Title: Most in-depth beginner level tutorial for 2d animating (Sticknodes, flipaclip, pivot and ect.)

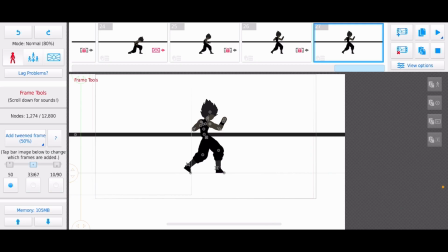[28:53]
I'll explain it a bit more in depth when I make the intermediate level tutorial. But yeah, I thought you should know.
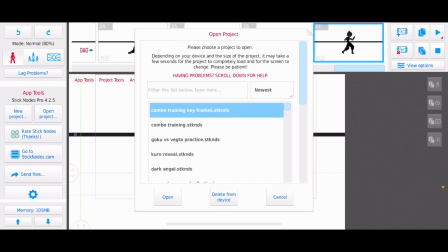[29:04]
But yeah, now that I've shown y'all the keyframes, I'll show y'all the final project, even though I probably showed y'all in the beginning of the video.
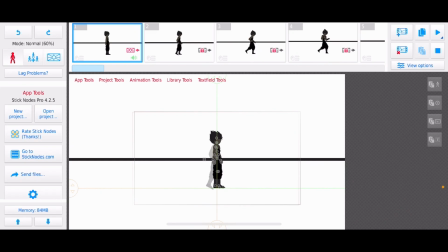[29:12]
I'll just show y'all a few stuff. First, here's how it looks like. So, like I told y'all earlier, how I was doing, I did two. Remember, I did two of these, two frames in the same angle.
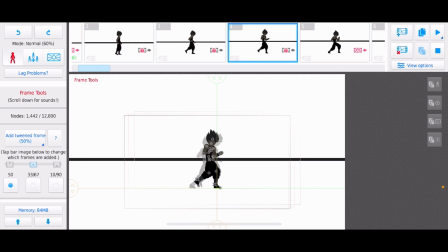[29:31]
It was these two, but I added it in between right here so he could smoothly go into that fighting stance. And I kept the double frame, and then I added the in between into the.
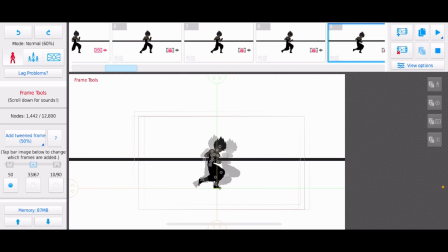[29:44]
I want to say, no, I added two in between. So I would assume right here I don't even know which one is what.
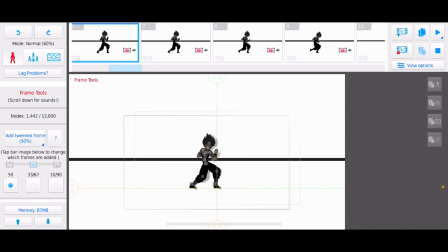[29:54]
But yeah, I added two in betweens. Yeah, let's just know it. Okay, I see. These are the two keyframes. These are the two keyframes. I added one in between, which is probably this, and then I added it in between in the middle of these two, which is this.
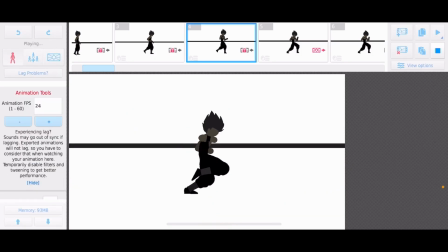[30:11]
And it looks smooth. Like it looks like it makes sense.
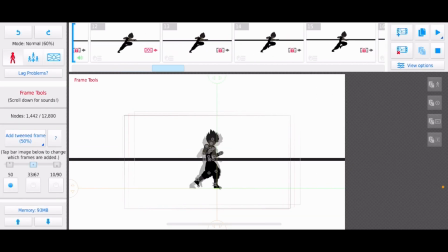[30:16]
You know what I mean? And I just did that for like the whole thing. I'm not gonna go through this whole thing with y'all because it's 40 some, and I'm sure y'all don't wanna. Y'all just ain't here for that.
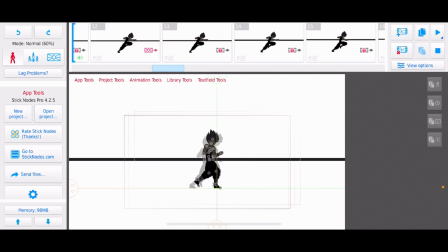[30:27]
So yeah, I think I've told y'all everything someone should know in basic training or basic knowledge for animation, and that's 22 to 24 FPS, double framing,
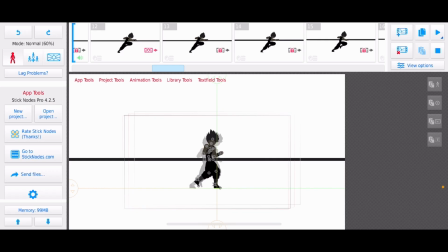[30:43]
keeping an idea on what angle you should be facing. Once again, it's different with. No, I didn't say this. I said this in the first time I tried to record this video. I should have said this to y'all before.
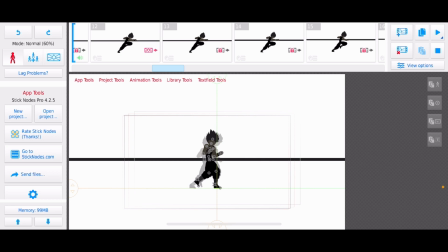[30:56]
It's different for like a basic stick that's like all one color and not a custom original character, which is called the OC.
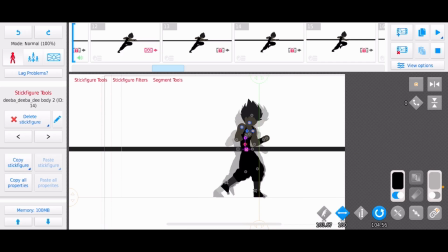[31:06]
You don't have a 360 version. You gotta go about that stick a little bit different. I'll make a video on it. I'll tell y'all how to do that. I got y'all. Don't even worry about it. But yeah, it's a little bit different. But for these custom characters, have a 360 for that character.
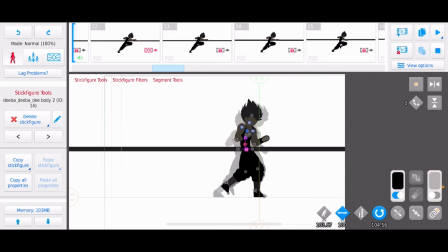[31:22]
So have an idea on which angle you're in, or which angle you should be in. Double frame, and I said that FPS. I told y'all that. And then there's one more thing. All right. Always add
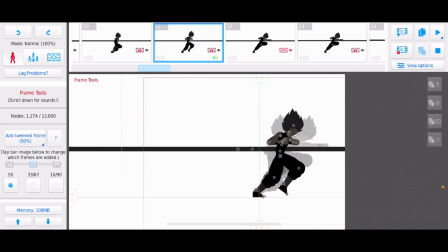[31:37]
two of the same angles so you could have that in between to make it look more smooth. I didn't add a in between here because it's a punch. It gotta look fast. You know what I mean? But like for other incidents or
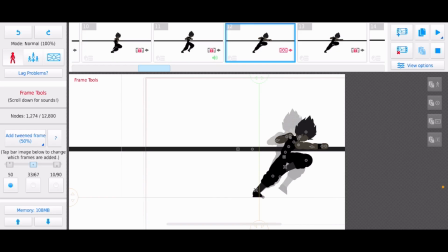anyways, so for other situations, uh yeah, you gotta have two of the same frames.
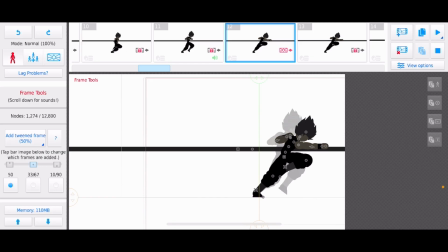[32:10]
Just so you can add in betweens in that frame after you're done the keyframes and everything like that, and you could make it look more smooth. So yeah, that's basically all. I'll explain the more intermediate stuff when I make the intermediate video.
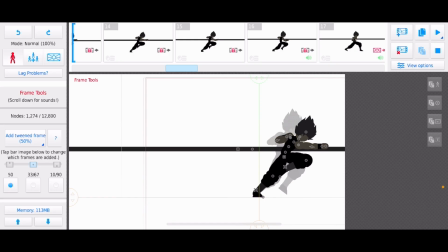[32:25]
If y'all are wondering what that's gonna be like, I'm gonna be explaining keyframes a bit more in depth, extremes a bit more in depth, which I don't know if I brought that up in this video yet. Beat in betweens.
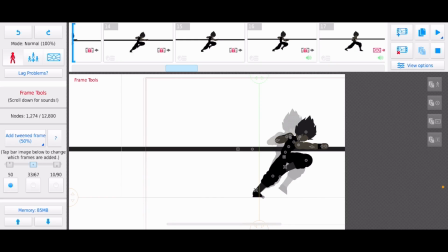[32:38]
I know it for sure. I've been saying that a lot, but in betweens. And then I'm just gonna show you all a harder combo to do, because this is a basic combo. Like the 1-2 with the knee. You know what I mean? Like nothing big about that. Everybody could do that, I'm sure.
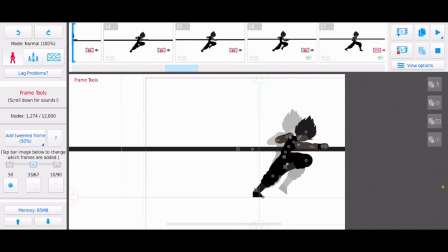[32:53]
As long as y'all follow these steps, y'all could do that. Easy. You know what I mean? But I'm gonna make a harder combo than that for the next video.